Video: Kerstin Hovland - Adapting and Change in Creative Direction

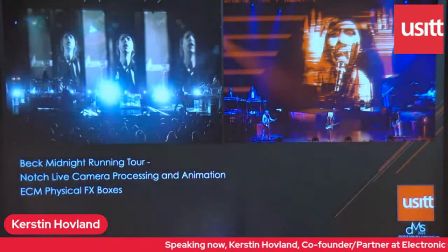238s
And the other part of that was building actual mirror boxes, small, and sit inside a 4U rack that we put a screen, put the arrays of mirrors and a camera that captured the screen,
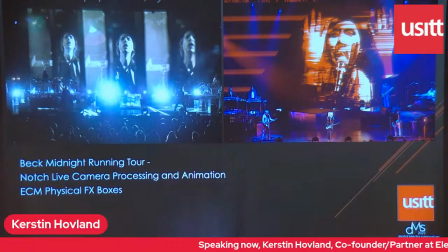254s
routed that in an SDI out back in a mirror box inside of a rack. And that came from, you know, we had that idea evolved, like, as we're trying to figure out how to achieve, like, the core goal of that was, you know, what do we do?
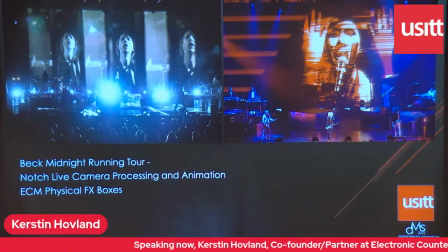273s
Do we, you know, do we have a box that he comes and puts his head in? And we start kind of mocking that up. And the question was, like, well, can he wear a hat? and we're like no you can't wear a hat and the mirror box like who's gonna want to wear a hat
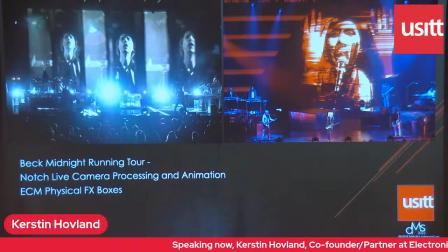287s
um also there's a certain liability with putting your uh huge famous rock star building something they're gonna put their head into so we as we're sitting there kind of wondering what we're gonna do i said what if i just wish we could shrink him down
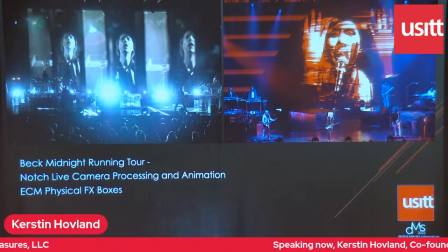301s
you know my partner has a lot of lego figurines around and we're you know playing with the lego figurines and some mirrors solving the problem. Like, if you were this big, this would be easy. With video, we can change the scale of things. So we don't have to put him in the mirror box.
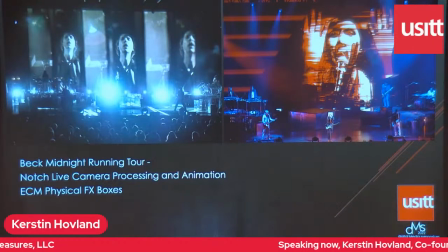317s
We can put a video of him in and get that same super analog effect of the mirrors that he was interested in.
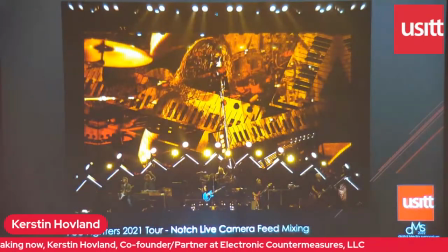326s
So up next, Foo Fighters 2021, coming back out of the pandemic, this whole creative impulse behind this one was that we really wanted to be present with the band.
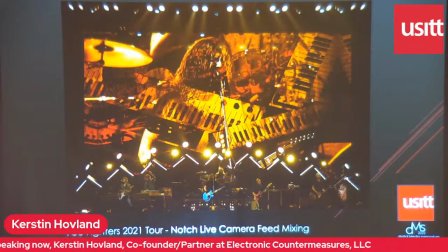341s
Like we had just been absent from each other for a really long time. And we wanted to make the content mostly about the camera, about the audience, about the band, about that co-presence, that energy of being together. So we also did a bunch of Notch live mixing and effects.
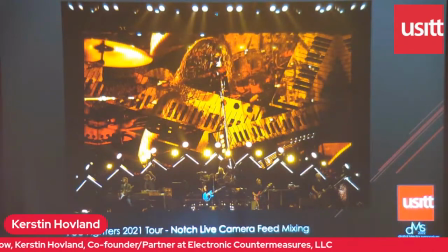360s
There was nine cameras, I think, on stage capturing different things like pedal boards and keyboards, and we could blend this together real time, you know, build kind of a video instrument for the programmer to play so that we could really capture this liveness, this feeling of presence.
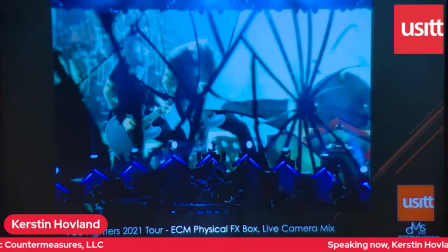383s
That's one of the looks. We also expanded upon the mirror box idea. This has two cameras inside of it, looking at a piece of broken mirror that my partner smashed and then meticulously put back together.
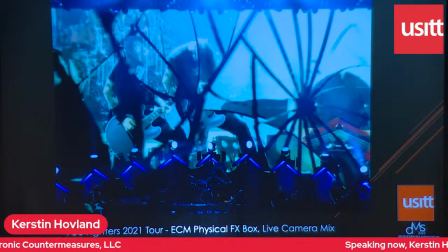399s
We had to smash a few mirrors before we figured out how to, you know, smash it in a way that we could put it back together. You know, super effective, this really analog sense of the edges and the brokenness. so there ended up being four physical effects boxes on this tour.
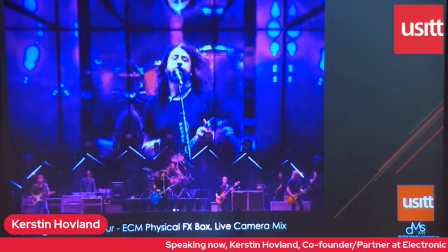419s
This is another one, sort of a multi-mirror, we call this one triptych, it's got three mirror spaces, you can feed it three camera feeds. I think this one has, yeah, Dave in the middle and then, oops, some things in the background.
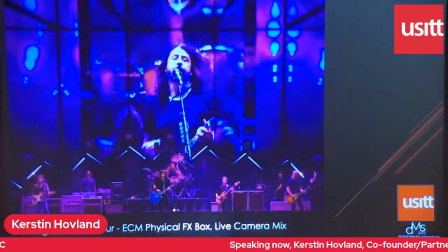433s
So the big change here was we were planning to, they were planning to go back out on tour and we had by the time we got everything all signed off on and we had maybe six weeks to create all the content and these mirror boxes and the you know the notch looks it's
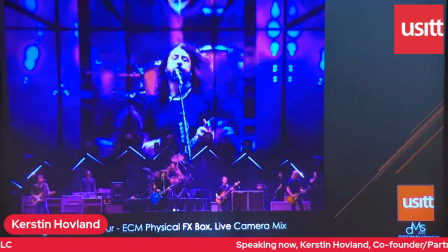451s
that's not working in music that's a lot more normal i know for theater that's like holy crap um but for yeah six to eight weeks is pretty normal then uh we get a phone call from management saying,
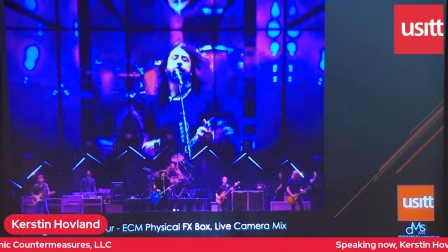464s
hey, so Madison Square Garden, we're going to open up Madison Square Garden in three weeks. Can we put something together? And, well, the answer, of course, is yes. But, you know, that's a huge change in schedule.